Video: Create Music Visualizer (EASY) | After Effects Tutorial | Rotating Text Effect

What's going on YouTube? It's Ali Dope and I'm checking in once again with another banger video. Now today you will learn how to create a simple music visualizer using After Effects. Now this tutorial will be in two parts. The first part will be creating the globe and the rotating text in After Effects and the second part will be in Premiere added in the final touches. Let's get started. Yes sir.
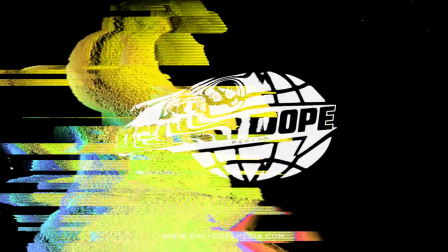now my homie hit me up because there's a song that he's dropping and he sent me this scarface reference and asked me if i could do something similar for him for his youtube channel now when he asked i said let me look around but at the end of the day of course i can do it first um when you get sent inspiration especially for a client you kind of want to look at what's already out there take your takeaways from that so i looked around the internet looked at a few tutorials and then Then I took a few techniques from each of the tutorials that I watched to create what I wanted to create for myself, for my vision and my head. Now, without further ado, let me show you how I was inspired by this idea. Okay guys, we're just gonna hop right into it.
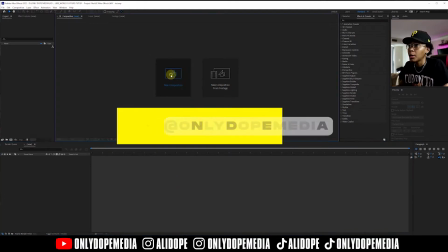1:14 You're gonna open up After Effects. Gonna start a new composition. I usually use the ones they already have.
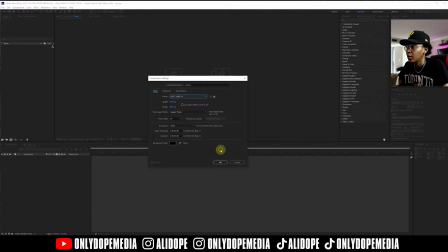1:24 HDTV 24, it's 1080 by 1920, we're gonna do 24 frames. and then this duration is only going to be 30 seconds just so it can be a looping type of vibe so i can just easily transfer that over to premiere
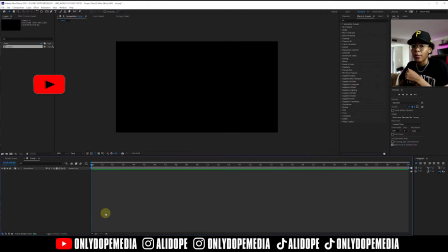1:36 go ahead and open that up my friend sent me over a reference so that's where the idea came from so we're just going to go ahead and try to follow the reference to the best of our abilities first we're going to start off with this blank screen we're going to start off with just the text
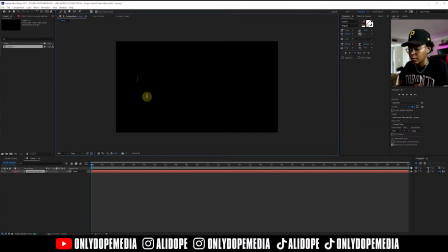1:51 go ahead click this text button here click text we're gonna go ahead and type all right y'all probably wondering how you get this type of outline text as well so
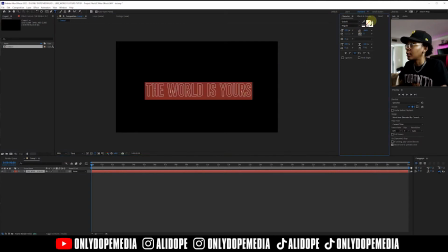2:10 before it's gonna kind of look like this like that and the font I'm using is go bold usually it starts off like this but I just selected it and went ahead and made it like an outline instead
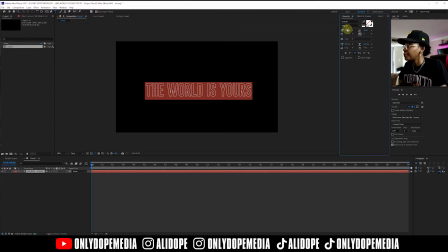2:25 so it gives it that neon vibe like that was on the globe and if it is the stroke only did like four put that to the end right here I'm gonna go ahead copy it a few times because it's gonna be rotating I
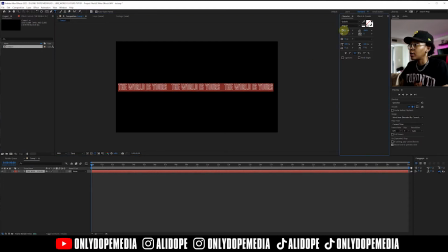2:45 put like three times there you want to bring it down to the hits inside all right so now that we have the world is yours the main text we're gonna go ahead and add some glow to it to give it that neon Bob I'm using ultra glow from sapphire but you guys can
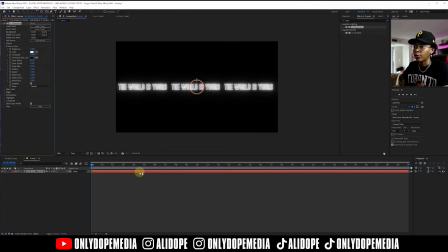3:02 use any glow that you can find for free or which it whatever glows in your budget
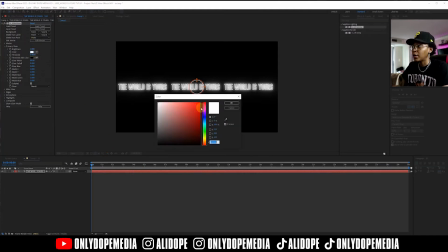3:08 the glow I'm gonna go with it's like a nice pinkish glow cuz that's the color on the statue as well so we're gonna go like a pink purplish and you gonna want to adjust it to the
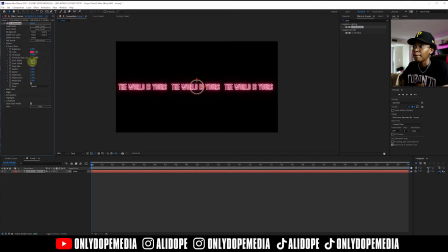3:25 things that makes it look as neonish as possible so you gotta play with the settings till you find what works for you after the glow and everything is set you're gonna go ahead and add the cc cylinder that's gonna give it that that